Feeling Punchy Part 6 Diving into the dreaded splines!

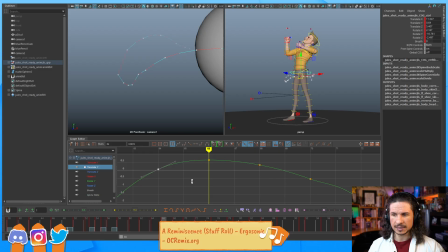Is it just not loading at all? Or is there anything specific? It should just kind of work. So for example, once you have it loaded, there's my blue pencil right there. I can load that in. And I like to open up the toolbox. This gives you all the drawing tools right there.
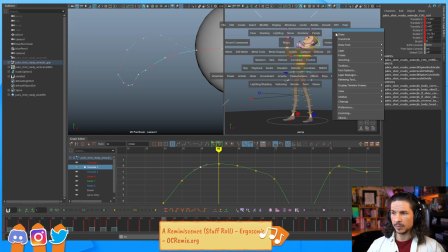I also like to open up the layer manager, just because now I can do all the drawings and open up my layers and everything very nice and easily, make new layers if I want to.
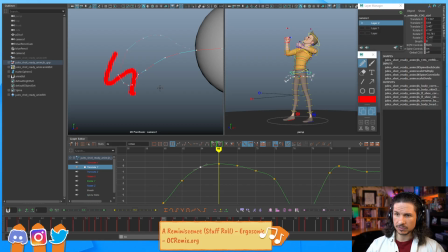So it's essentially you make a new layer and then you just draw over top. So that's basically it. There's not too much more to it. The big thing is making sure you have the layers on. If you don't have the layer, for example, here I'm trying to draw and nothing's showing up. Turn on the layer.
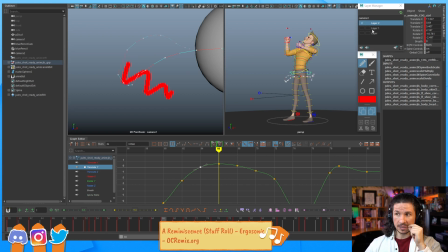Now it's working. So this is why I like to have the layer manager open all the time. So hopefully that helps.
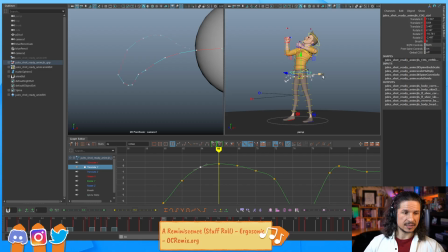Ooh, Anim Warriors has a course on Animbot. Nice. That's awesome.
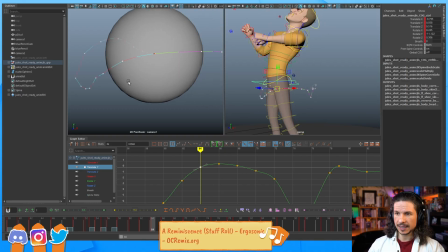So let's keep going here. So I'm just looking at my curve, looking for any kind of boring areas.
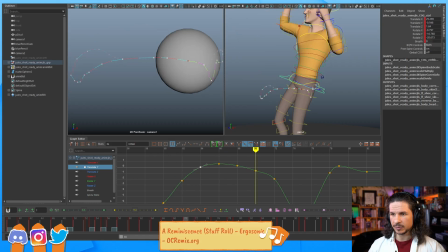Now I'm focusing mostly on the Y first. I like to do one attribute at a time, just for my sake. We're getting a little wiggle here. Now, is that a bad thing? Let's look at our animation.
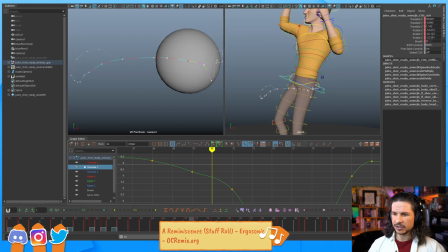Not really. He's lifting his leg there, so there could be a reason for that little bit of a dip, but I can maybe just clean that up just a little bit, smooth that out before the drop here.
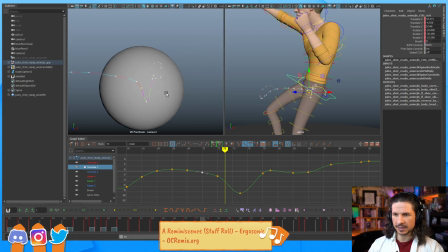Now, this drop, this is the area that I was saying feels a little weird, because you can see where it starts and where it ends is very much the same. So like I was saying earlier, this to me feels very boring. So I'm going to try and exaggerate this a little bit more.
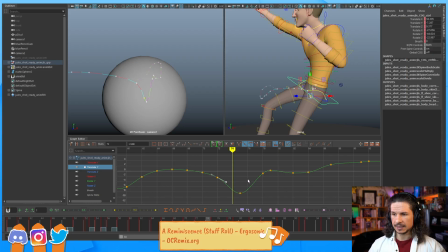I'm going to have it drop down. And in this case, I can just use a tangent here and pull this out. So we kind of favor the bottom, or I could add some new keys. I'm personally a fan of adding keys. Just it kind of gives you a little bit more control over things.
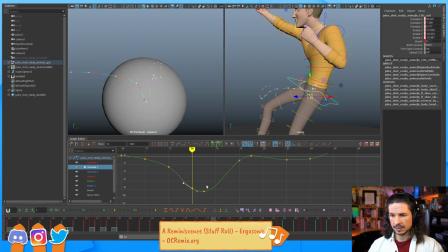So it comes in. Let's add another key here. And I'm going to try and add a little bit more weight to the hips right there. So it's going to ease out a little bit more right there.
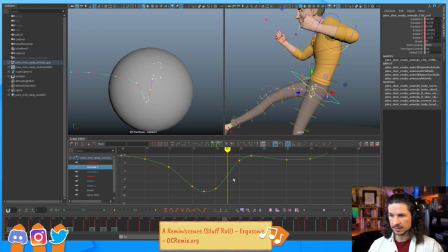And then as it comes up, let's exaggerate this a little bit more, have it come up a little faster. Ease into that top there. So now
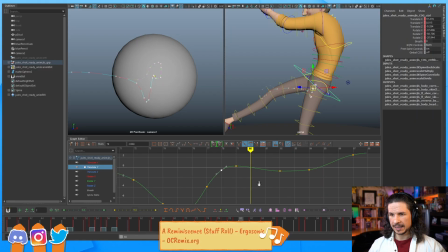we get that nice up, and we'll add a little bit more hang time over here as well. So we're just trying to get that nice like up, hold, swoop down.
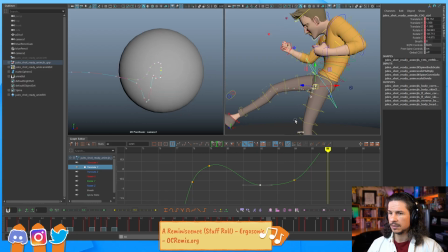I think, let's see what's happening here. I feel like I can push this a little bit more here. just so we can get a little bit more of a dip in that arc there.
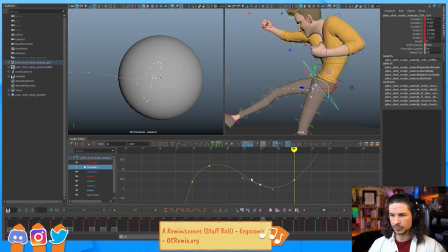More of a swoop and a swing. So just tweaking things a little bit. As it comes up, this is too flat right there.
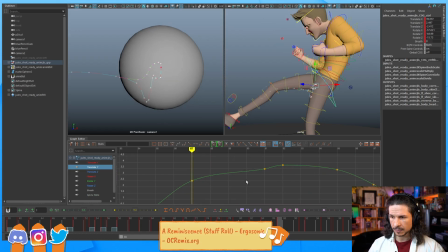It's just going straight up, but that's my translate X most likely. So we come up, that's good.
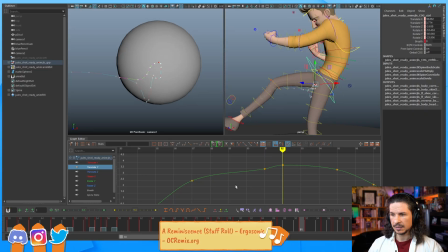Get that nice ease. Now, right here, I feel like it's kind of boring. He's doing this big punch. He comes up, and it just kind of floats in place. I wonder if I can exaggerate that a little bit more.
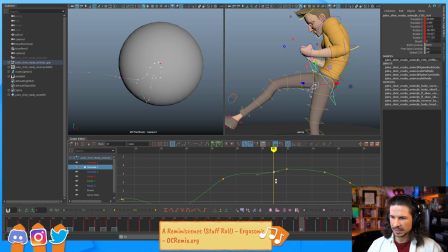Maybe try to get like a little bit of a dip in here. So as it goes up, we go up, down, up again.
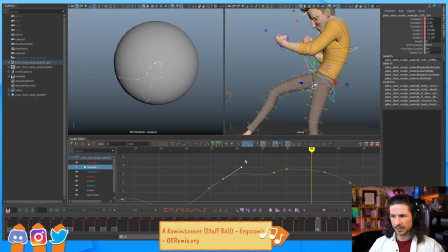So it's a little anticipation, just a tiny one. We'll see how that feels. It might look terrible, but it just kind of felt dull.
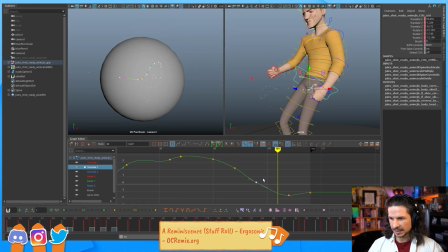Okay, we'll see how that feels. And then here at the end, this is also feeling just a little flat. Okay. So you'll notice I'm putting some time into this, trying to make it look appealing. But once again, the hips are where all the motion comes from.
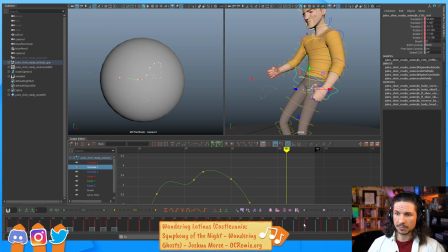So if I can get this to feel good, I'm in a good spot.
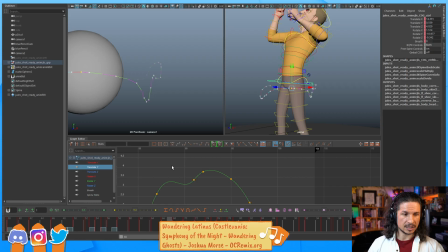The cog has something called breath in the channel box. It basically makes it feel like the character's breathing. Whoop, whoop, whoop, whoop. Now, when your character does have a breath control, at least for most rigs,
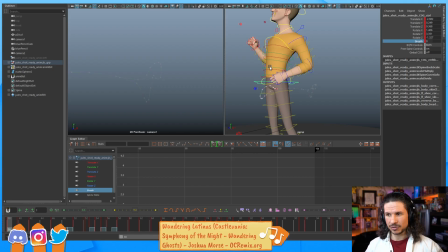it is one of many controls you need to animate to get a good breath control. If you're just animating the one just breath, more than likely you're not going to get something that looks like a breath. It's just going to look very fake. So breathing is shoulders, chest, waist, head, neck.
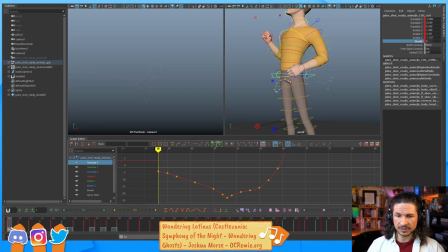It's all, the whole area. All of that goes into creating a good breath for your character. Okay. Yeah, my Translate X is definitely a little bland right here.
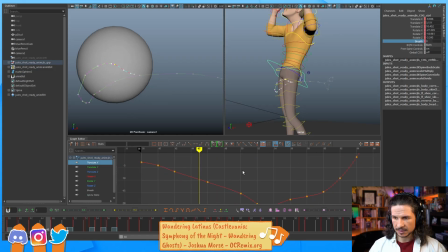Just kind of flat. Let's see if we can maybe push this a little bit more here. We get a nice little ease. It comes through. Hold.
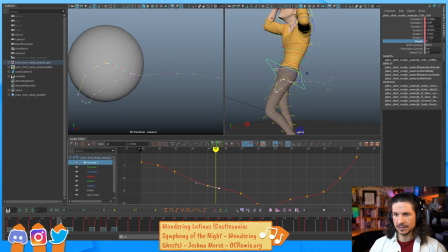Comes through. Sound effects. They are a must. Okay. I feel like this is still a little flat. I think it's my Translate Y. Just be a little higher right there.
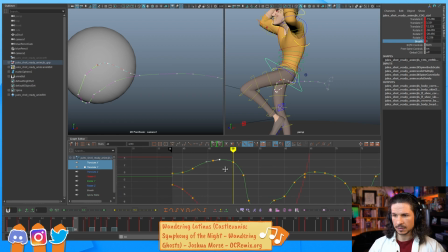Okay. So I'm trying to push that hang time right in there.
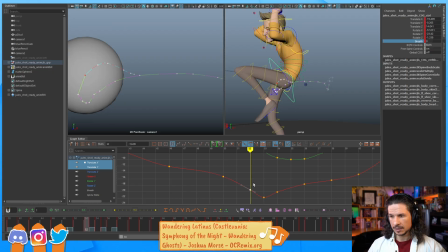And then it comes through. Now here. So once again, see how even these are? They're not perfectly even, but I can try to exaggerate this a little bit more. I think this needs to kind of go out a little bit more here.
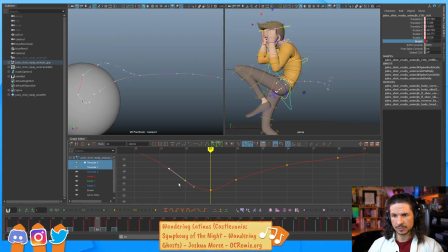So we get that nice roundness in there. And then let that momentum swing through. And we'll kind of push that ease right in here.
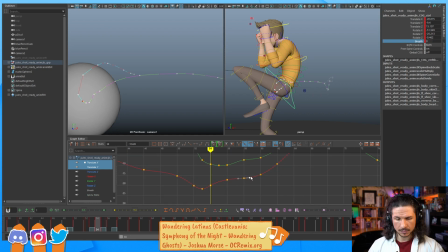Comes up. It's a little flat right there, so I pushed it too far.